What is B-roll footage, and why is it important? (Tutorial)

I'm going to show you two different clips, and I want you to tell me which version you find more interesting,
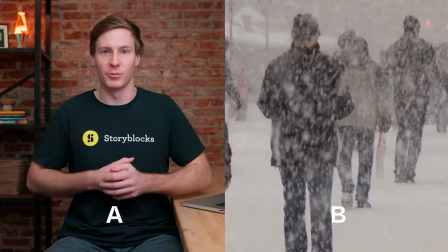(0:04)
A or B. As we slog through winter, we head towards my favorite month of the year,
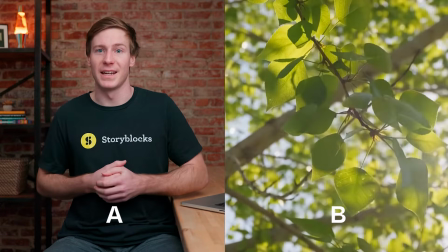(0:10) March. And while many look forward to the return of longer and warmer days, March is my favorite because it marks the start of a new baseball season.
If you chose B, you just demonstrated exactly why B-roll is so important.
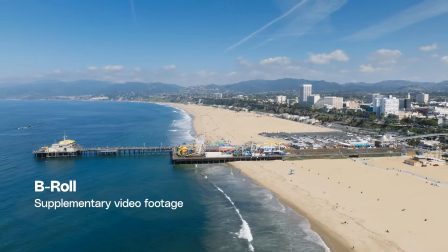(0:24)
B-roll is used to keep viewers engaged throughout video content.
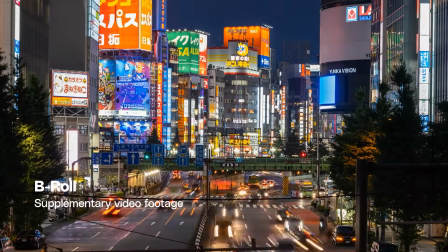(0:27)
It's supplementary footage that enhances the main content of a video, which is known as A-roll.
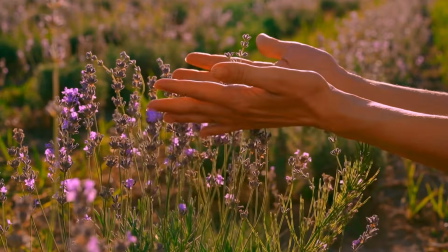(0:33)
It's similar to an insert shot like in a narrative film, but is more about providing additional context.
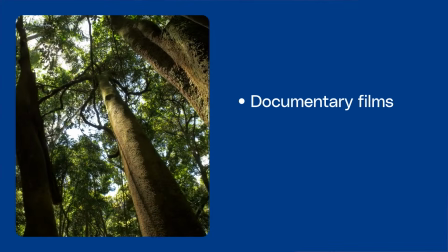(0:40)
You'll see B-roll in things like documentary films, news segments, and online videos. In documentary filmmaking, B-roll is used to enhance the narrative. Let's say you're doing a project where a surfer is talking about a once-in-a-lifetime wave.
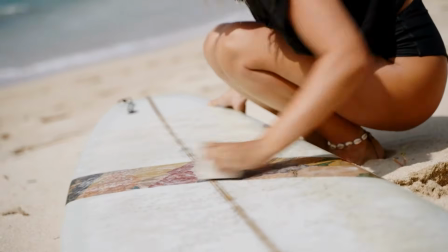(0:54)
Relevant B-roll could include clips of surfers waxing their boards, putting on wetsuits, or riding waves.
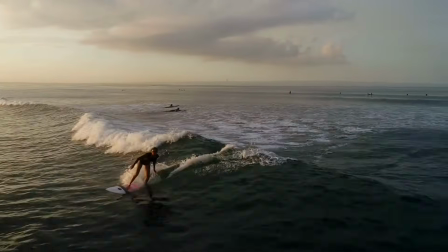(1:01)
These visuals help contextualize the topic that's being spoken about. The origins of B-roll are closely tied to news reporting.
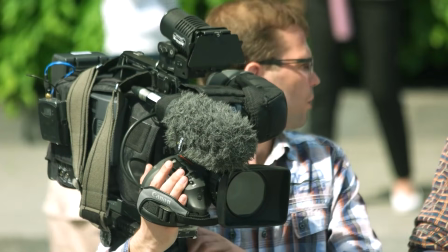(1:08)
For example, in a segment where a news presenter covers a local town controversy, B-roll footage,
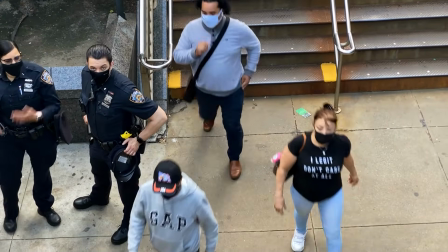(1:14)
such as shots of people going about their day or key landmarks, helps illustrate that story.
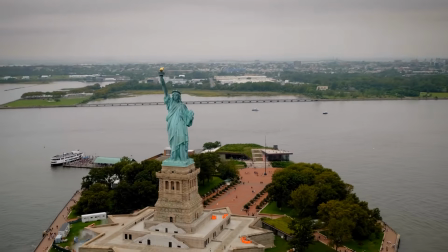(1:20)
In online content like this video, B-roll is essential for keeping viewers engaged and preventing them from swiping away or exiting out of your video.
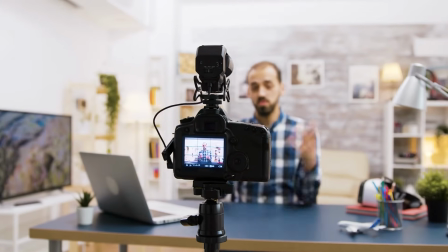(1:29)
In online videos, hosts often record in static studio settings.
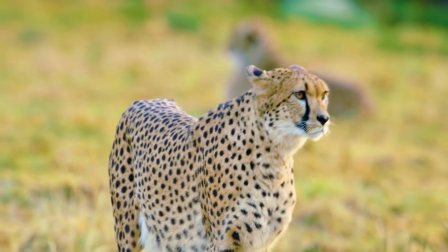(1:34)
B-roll adds energy, context, and visual interest, breaking up what might otherwise be a monotonous desk presentation.
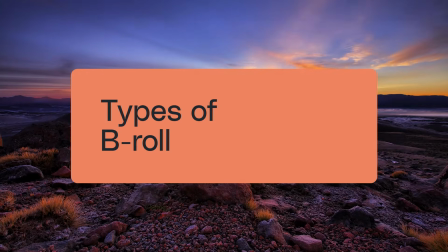(1:41)
But not all B-roll is the same. There's a ton of different types of shots that fall under this category of footage.
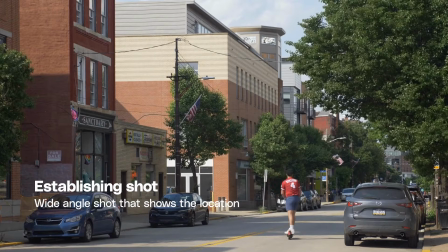(1:49)
Establishing shots are wide angles that set the scene, giving viewers a clear sense of the location that's being discussed.
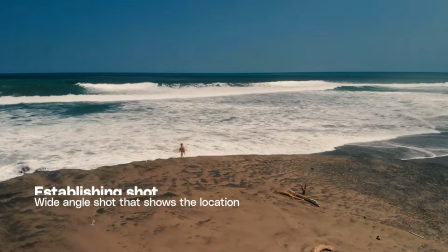(1:56)
They're often used as transitional B-roll, typically placed at the start of a sequence to create a smooth flow between scenes.
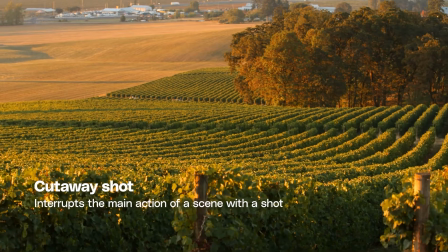(2:03)
Cutaways are a common type of B-roll that briefly interrupts the A-roll to add context.
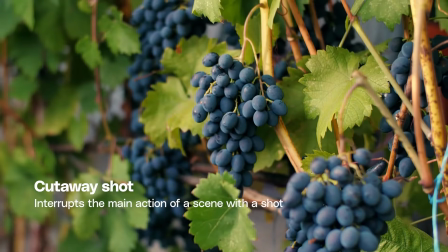(2:08)
For example, if a speaker mentions a winery, showing footage of the vineyard or winemaking process would make for an effective cutaway.
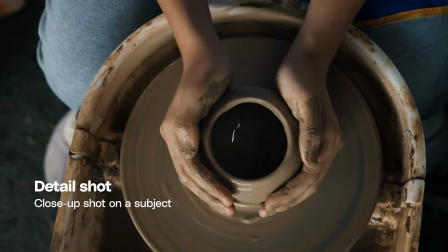(2:16)
A key aspect of B-roll is using close-ups to highlight fine details and enhance the narrative, helping to draw viewers deeper into the topic. For example, if a video is about a producer's work with famous rock bands,
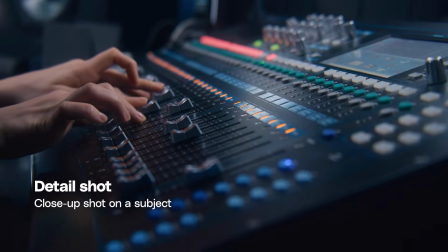(2:29)
detail shots could include close-ups of studio equipment like mixing knobs, soundboards, or guitar strings.
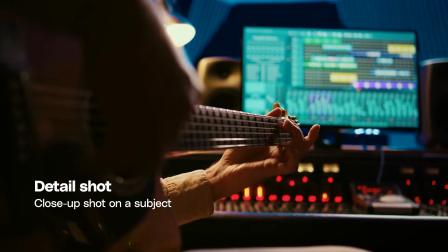(2:36)
This will help to immerse the audience even further into the narrative. Now that you know what B-roll is, where it's used, and which shots work best, let's cover the basics of filming it.
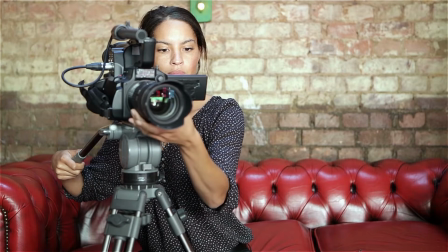(2:47)
If you're already filming effective A-roll, capturing B-roll isn't that much different, but there are two key elements to remember.
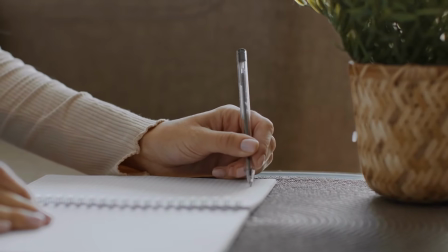(2:54)
Start by creating a list of B-roll shots before your shoot, even if you're unsure about the exact location or available resources.
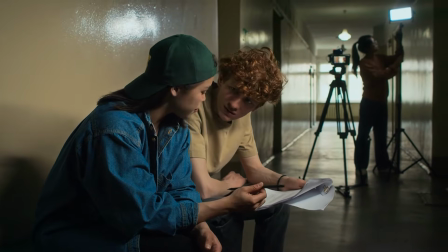(3:03)
Planning ahead ensures you're prepared and prevents last-minute scrambling to come up with ideas during your production.
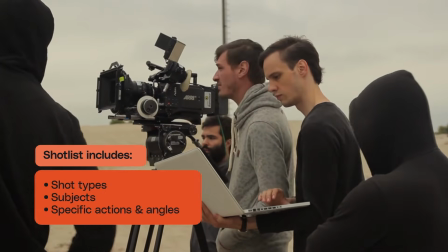(3:09)
A prepared shot list, including key details like shot types,
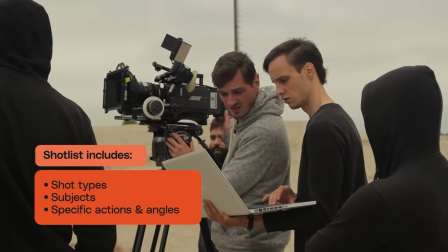(3:14)
subjects, and specific actions or angles, lets you start filming right away, even if the main segment isn't ready.
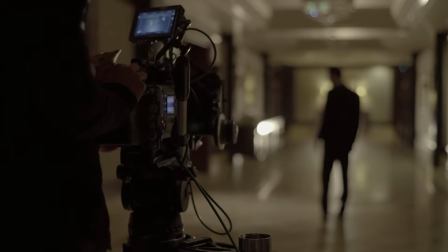(3:22)
You'll know exactly what to capture instead of wasting time trying to figure it out on the fly.
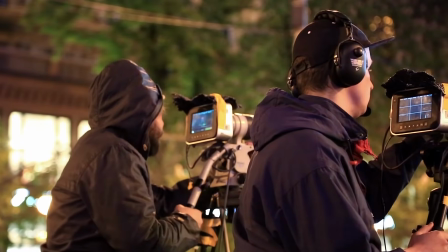(3:27)
If you have two cameras, that's a big bonus. However, if one is for B-roll and the other's for A-roll, make sure that their settings match.
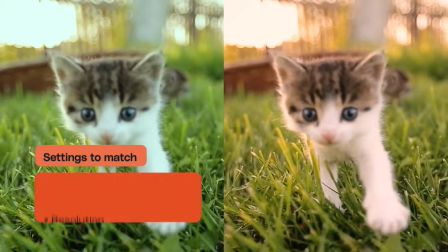(3:35)
Key settings to align include resolution, frame rate, and color profiles.
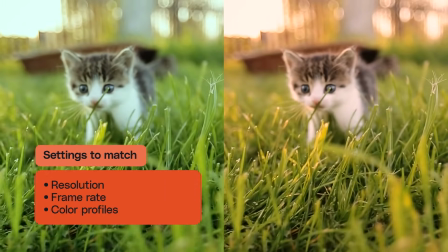(3:40)
Mismatched settings can make your footage look inconsistent and jarring, which your audience will notice, and it might cause them to click away. Now that we've covered the essentials, let's talk about a nightmare scenario.
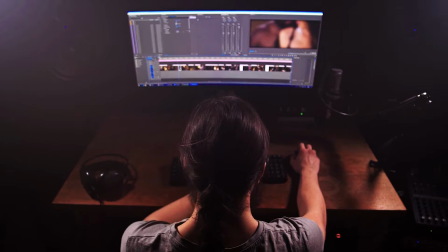(3:52)
You've captured B-roll during your shoot, but when you get home, you realize there's a section of A-roll that drags on too long,
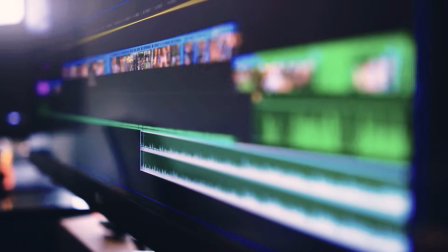(3:58)
so you need more B-roll, only to find out that you've already used every single clip.
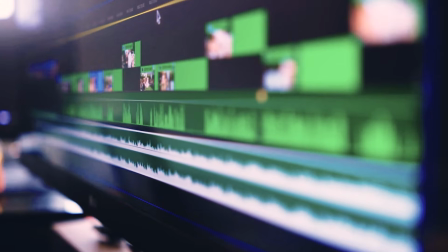(4:03)
Or worse, the B-roll you have doesn't match the main footage.